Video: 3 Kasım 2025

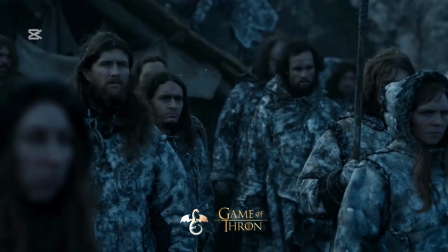Looking for a thread was the most important thing for me. Each time we began a scene, what we were doing is ratcheting up the tension.
You trust me, Jon Snow?
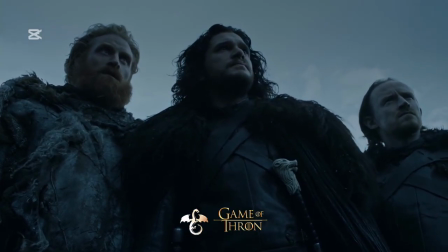Does that make me a fool? We're fools together now.
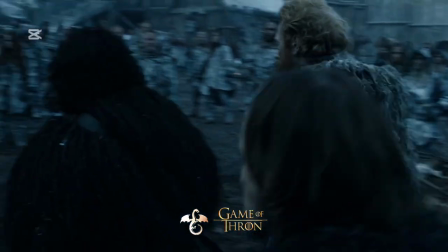And the thread I found was that if you looked at the sequences as a whole, it was like somebody was getting a wet rag and going like that really, really slowly and soaking all the water out,
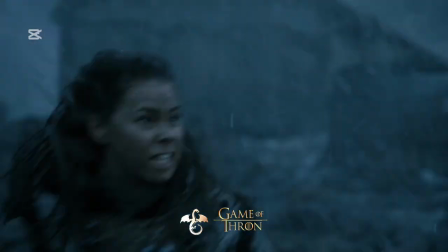and then at the end, you got my big action sequence.
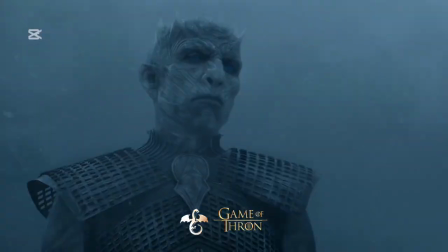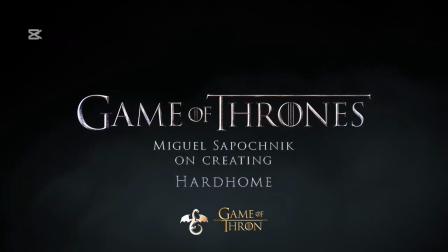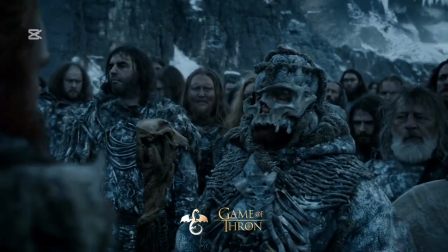Load of bones. Been a long time. Last time I saw you, the little crow was your prisoner.
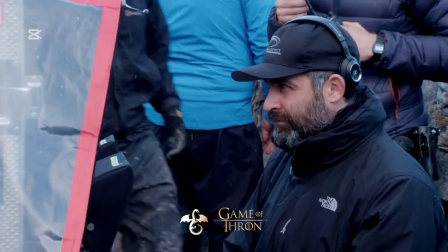The other way around now. What happened?
Whenever I read anything that's like a big battle sequence, is you got to treat it the same as you treat a dramatic scene. Is like, what's the story? Whose story is it? Whose point of view is it? I started by storyboard for about 3 weeks, and I storyboarded the entire sequence as written originally,
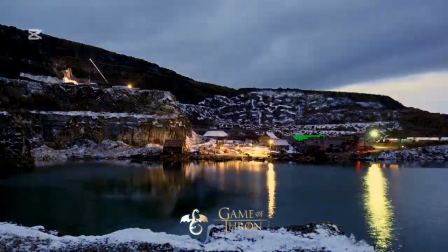which was huge, probably 2 or 3 times as big as the thing we actually shot. It suddenly became apparent that there was a whole section of it that didn't need to be there, that was there because we were playing to the idea of a battle.
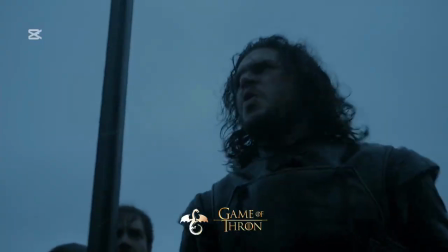Nice watch! With me! No!
What I was really interested in was it wasn't a battle, it was a massacre.
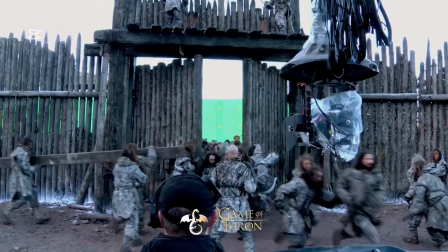And if you look at it as a massacre, all the pieces, the other pieces, the stuff that is so huge and the big sweeping shots and all that stuff started to fall away. From that, the idea came out, well, what if we also restricted the point of view?
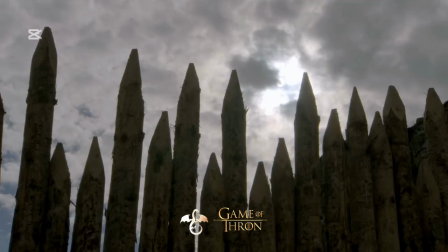And so that's where the idea of the stockade fence came in. Because originally there wasn't a fence, and then there was a small little gate.
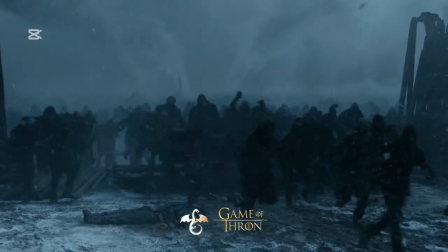So we need 15,000 whites, and we have 15 stuntmen.
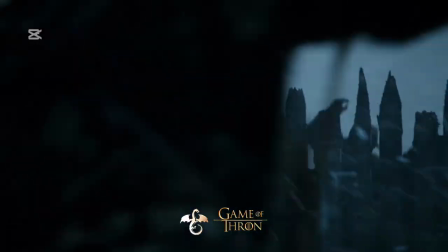And the idea was to use that to funnel and restrict the flow of the whites into the main area,
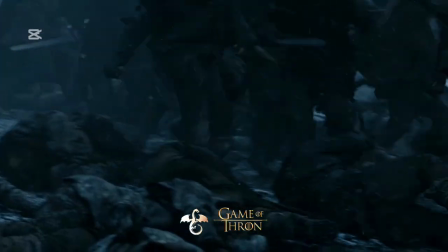because if they really broke through, they'd kill everyone within 15 seconds, there would be no battle. The whites come to the fence, you hear it all, it's all about sound design, it's all about the reactions on our whites' faces,
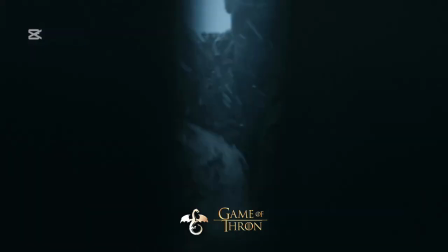but it's not really something you see, you just catch these glimpses of them to start with,
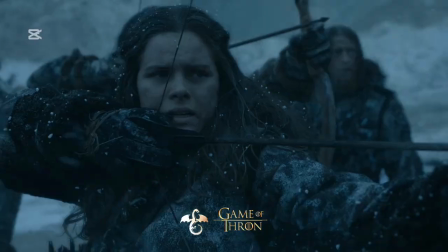and we hold off from seeing the monster for as long as possible. So now the monster behind the door, the massacre, the point of view, the restrictive viewing, all of those things started to make sense, and they coalesced into what ended up being Hardhome.
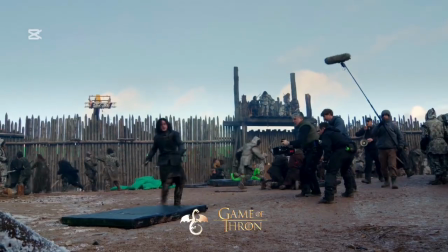We had something that was shootable, and now we had something that utilised our limitations as strengths instead of weaknesses. It was very important to make them extremely fast, extremely aggressive. The idea of the whites is that they have a very simple purpose, which is to kill the living. Choose a target, go for it. It's an animal instinct. They don't have a brain.
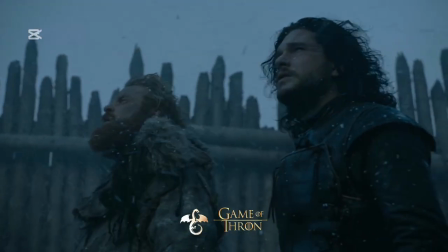They're not necessarily a collective consciousness, but they are directed and informed by the White Walkers and by the Night King.
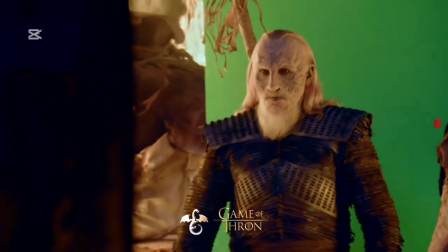We had to have these 2 guys fight when one of them was clearly much stronger than the other, and their swords couldn't touch for the entire fight or it was over.
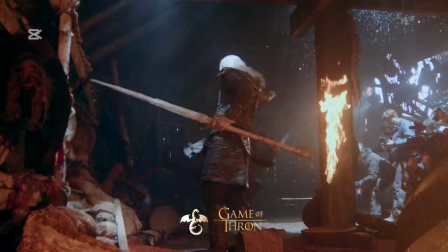So it presented all of these challenges. Well, how can you actually have a fight if that's going to happen? Unless you get rid of his sword. And so that's what we decided to do very quickly,
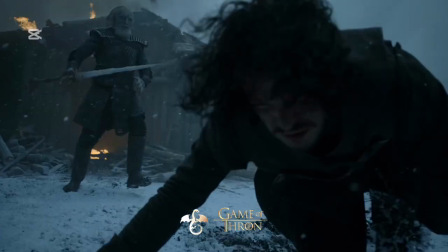is try and get rid of Jon's sword so that there could be more of a cat and mouse chase rather than an out-and-out fight to which there'd be no match between the two.
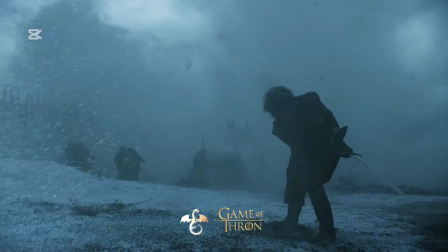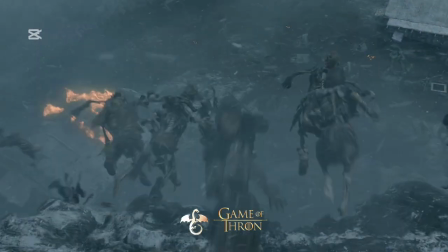Really, the idea was create a force to be reckoned with, and also create a non-zombie version of the zombie, because they are dead.
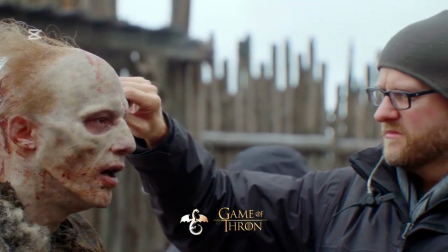For Barry, it was about finding the right level of decomposition. There were many conversations about how to class the different whites.